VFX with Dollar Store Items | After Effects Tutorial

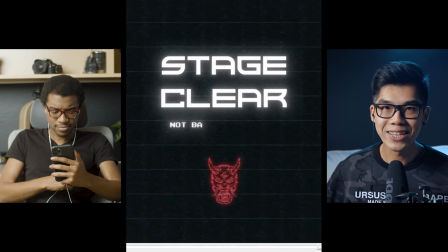right so that's the second video
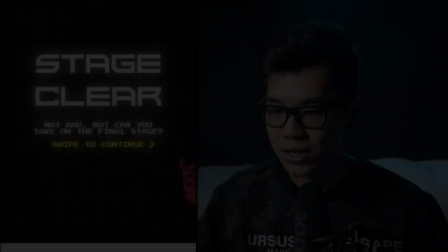yeah so let's break this down let's get into it just to kind of really break things down this background right here is not just
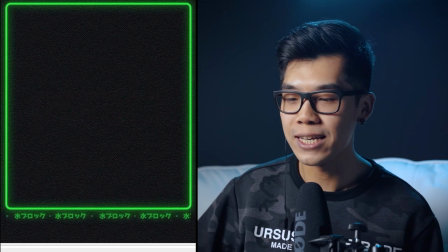black it's kind of like watercolor paper I wanted to give that texture to it so it felt like it's kind of a painting
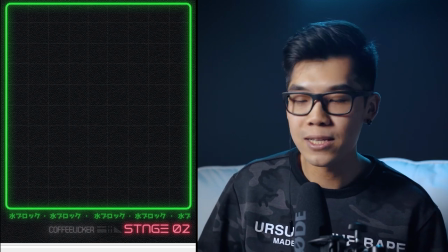that is being animated or the Tetris blocks are made out of watercolor painting and I actually think I have it over here
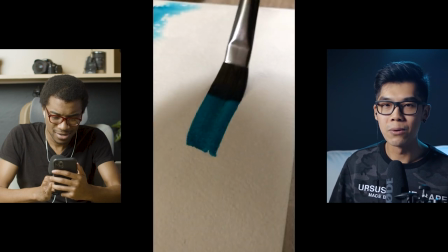basically what I did was I took some watercolor paper that I already had because it was a very short-term hobby of mine to paint a little bit so i had
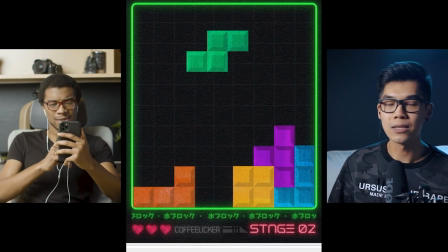some supplies already and i'm sure you can buy you know painting supplies at least cheap ones from your dollar store as well and i basically painted an entire like piece of paper uh a certain color yeah so the thing is like the blocks itself like this graphic like the outline um i'm using
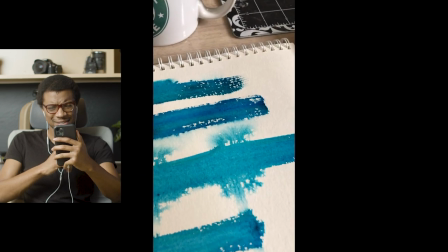kind of that's a real graphic template but the actual texture to it is real so i actually have it right here if i can show it on camera that's That's dope. Yep, I can hear it. This blue one over here, and also this red one over here, so that if I were to shift the colors, I have two options.
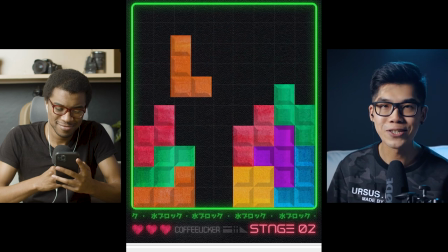I thought it would be fun to have the viewers a little more engaged and actually use their finger and become the Tetris block,
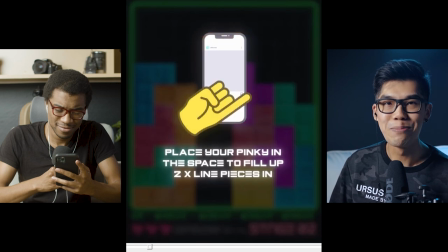which is kind of odd, but I was hoping it would be cute.
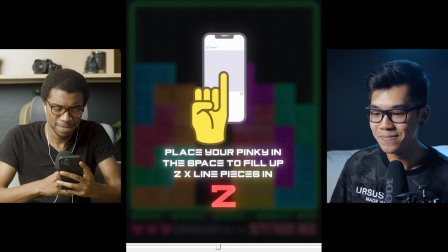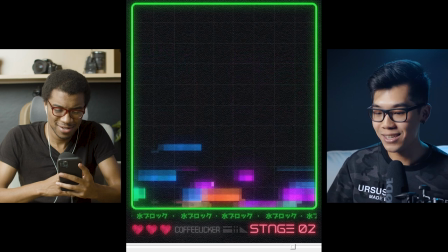Yeah, and that's it. That was the other video, the third one.
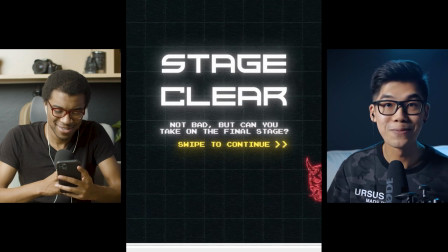Thank you, thank you.
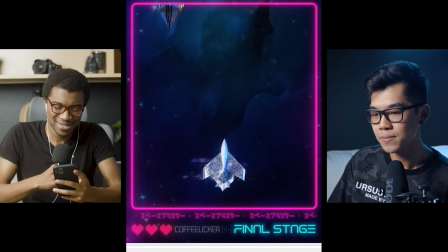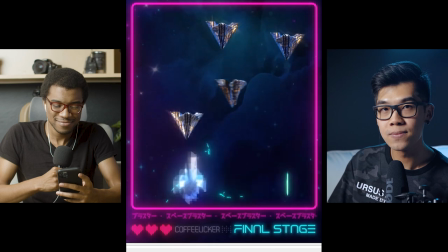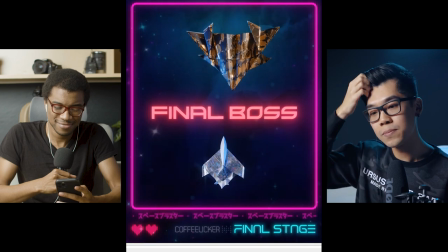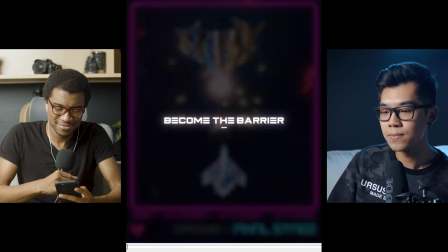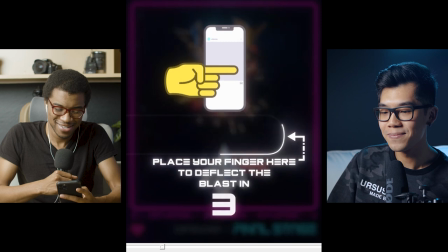i love this one makes you feel powerful
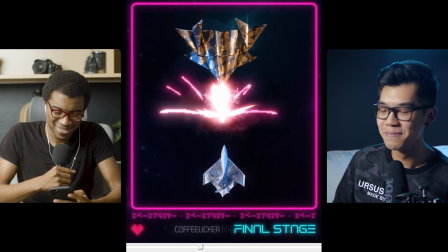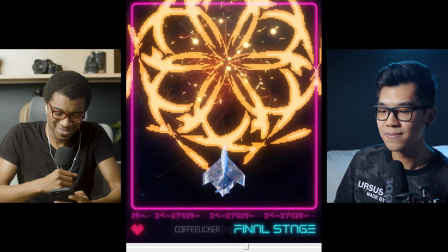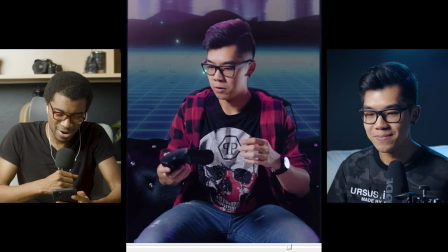sick whoa it's harbett you guys freed me
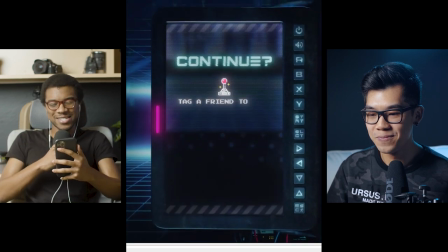that's dope so much dope dude how
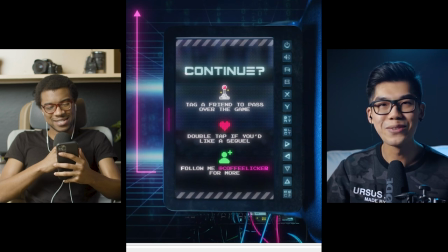long did it take you to do just that ending part you know what i don't even know it was one of those things where um i just kept shaving away at it every free time that i had but i think overall this whole project took me maybe a month from the shooting process
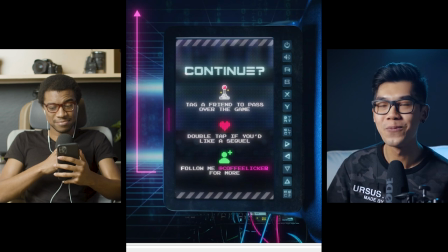to the editing process, but it's not like I was working on it a month straight. So it was just whenever I was off work or during my weekends. Wow. Yeah, so let's break it down from the beginning. There's a lot to cover for this one, I think.
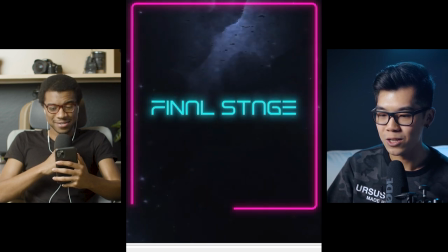So we got our continuation of this graphic over here, the continuity, and then talking about these elements over here.
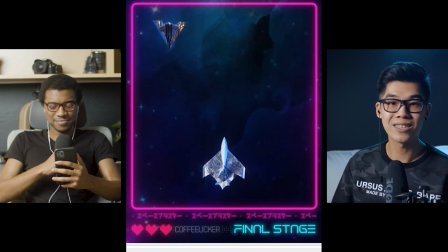Like I said, none of these things are 3D.